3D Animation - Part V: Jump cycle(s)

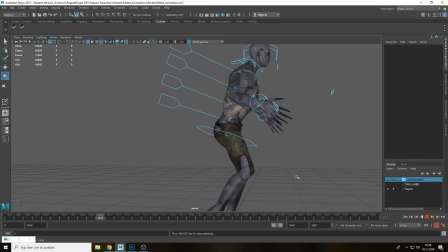Otherwise, it's gonna look very robotic that everything's done at the exactly same time. That's not how a body works. So you wanna avoid that. I wanna fix the hands though. That's really doing my head in. It's really awful.
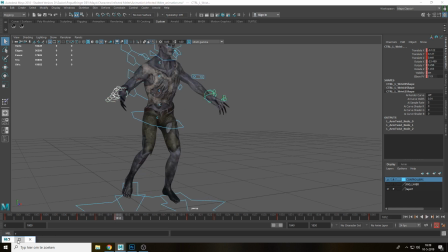This looks so fucking stupid. Okay, this is a Y movement issue. I'm gonna go to my Y here.
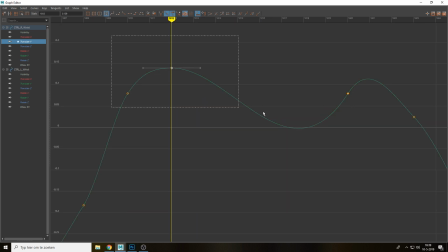Yeah, it's definitely this part of here. I'm gonna, oof, those are weird ass curves as well. This one is, I'm just gonna move this one a little bit down. This one, gonna fix it. There you go.
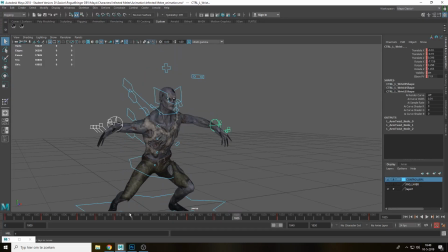Still way too much.
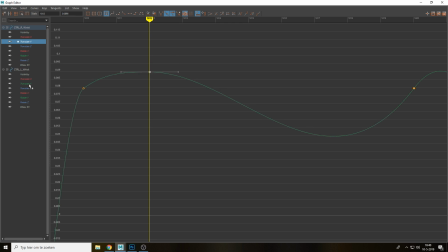Gonna zoom in a little bit. I'm gonna move it even further down and left wrist. Well, way down
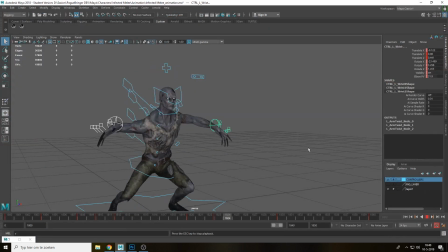here. It was actually a subtle motion instead of like this really harsh. That's a little bit better. Still looks weird, but we'll get to that.
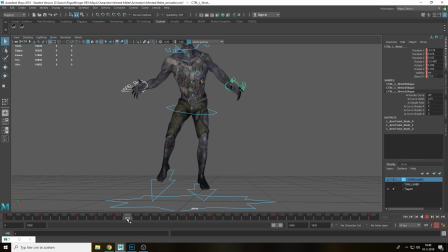This pose is... also really weird. Okay, I kind of want to fix the legs now.
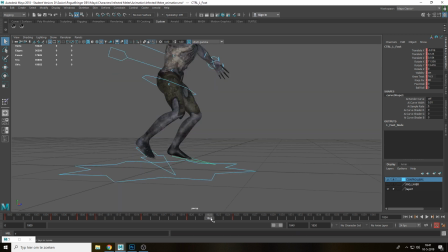So when you fall, right, or when you jump, your legs, they don't bend when you go down, right? They should actually be almost on the ground. Let's see if we can actually do it on the ground. There we can. Again, the left foot here should be on the ground first, since this is, or actually your weight, right?
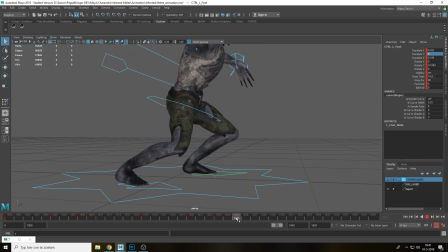Our weight is on this foot, so that should be on the ground first. Also no rotation. So this is on the ground first, and then the other foot hits as well. But I kind of want to be on the ground here at 24, so I'm going to do a sim here as well.
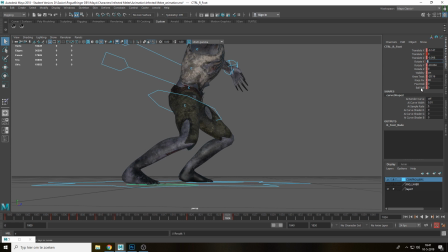So then we have no rotation. I'm going to add some foot roll, just to add a little bit more of like actual weight. So it hits it here. It should not be foot roll here, here, here, or here. Zero, and then here it hits it. It's the ground, and then it flattens on the ground.
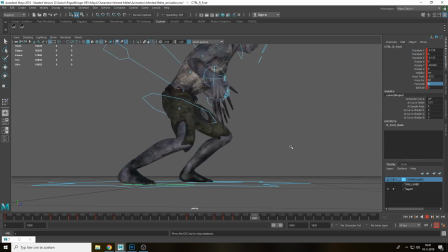It's pretty good.
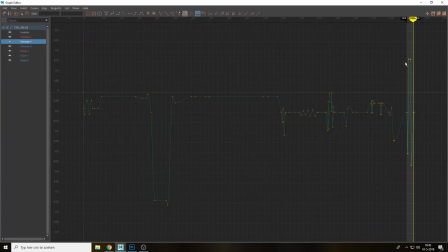So the motion of the pelvis, let's go here on the y-axis, right? It should now, it should actually fall, and right now it's not falling.
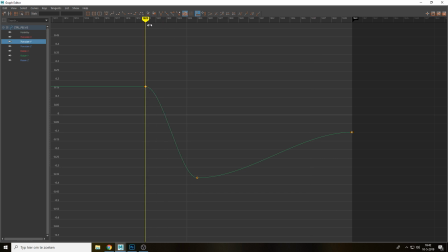It's just there's an ease in and ease out. So I'm gonna, I'm gonna break the curve here. I'm gonna make it a little bit more like this. So it picks up speed and then hits it real hard on the ground.
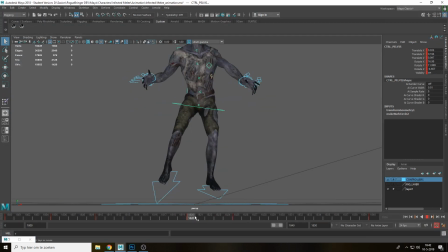So it also adds weight a little again. You can see, right, it's floating, and then it just smashes on the ground with a lot more weight.
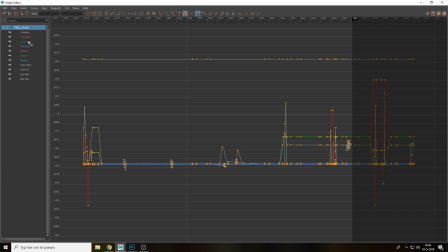And that actually works really well. Same for the feet, though, we have to do the same thing here. So I'm going to do the same thing here on this part.
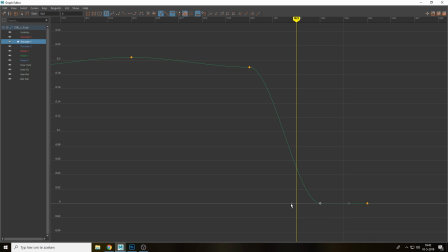I'm going to break a tangent.
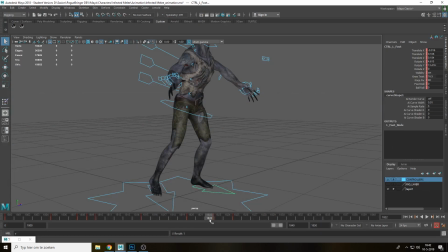Similar thing here, there we go. And then just, it hits the ground with force. And same for the other foot as well, of course. Again, y-axis.
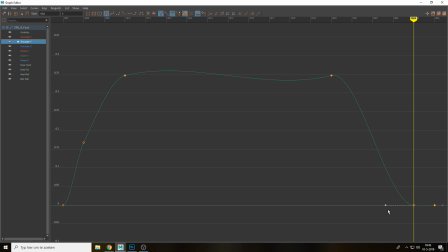Break tangent. Come on. There you go.
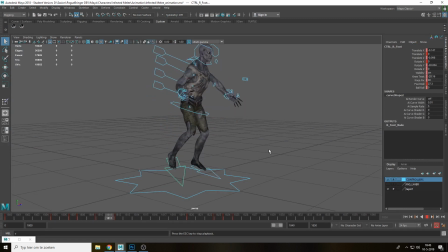Okay. Now I just have to make the actual jump look interesting. the mid-air. This is okay. This is okay. We need to fix the animations here though.
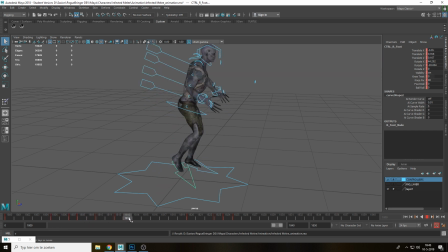But it's fine. I could do it later on. That'll be really interesting. Let's fix this pose over here, right? This is really awkward. Same for this one here. I don't know why it's doing like this.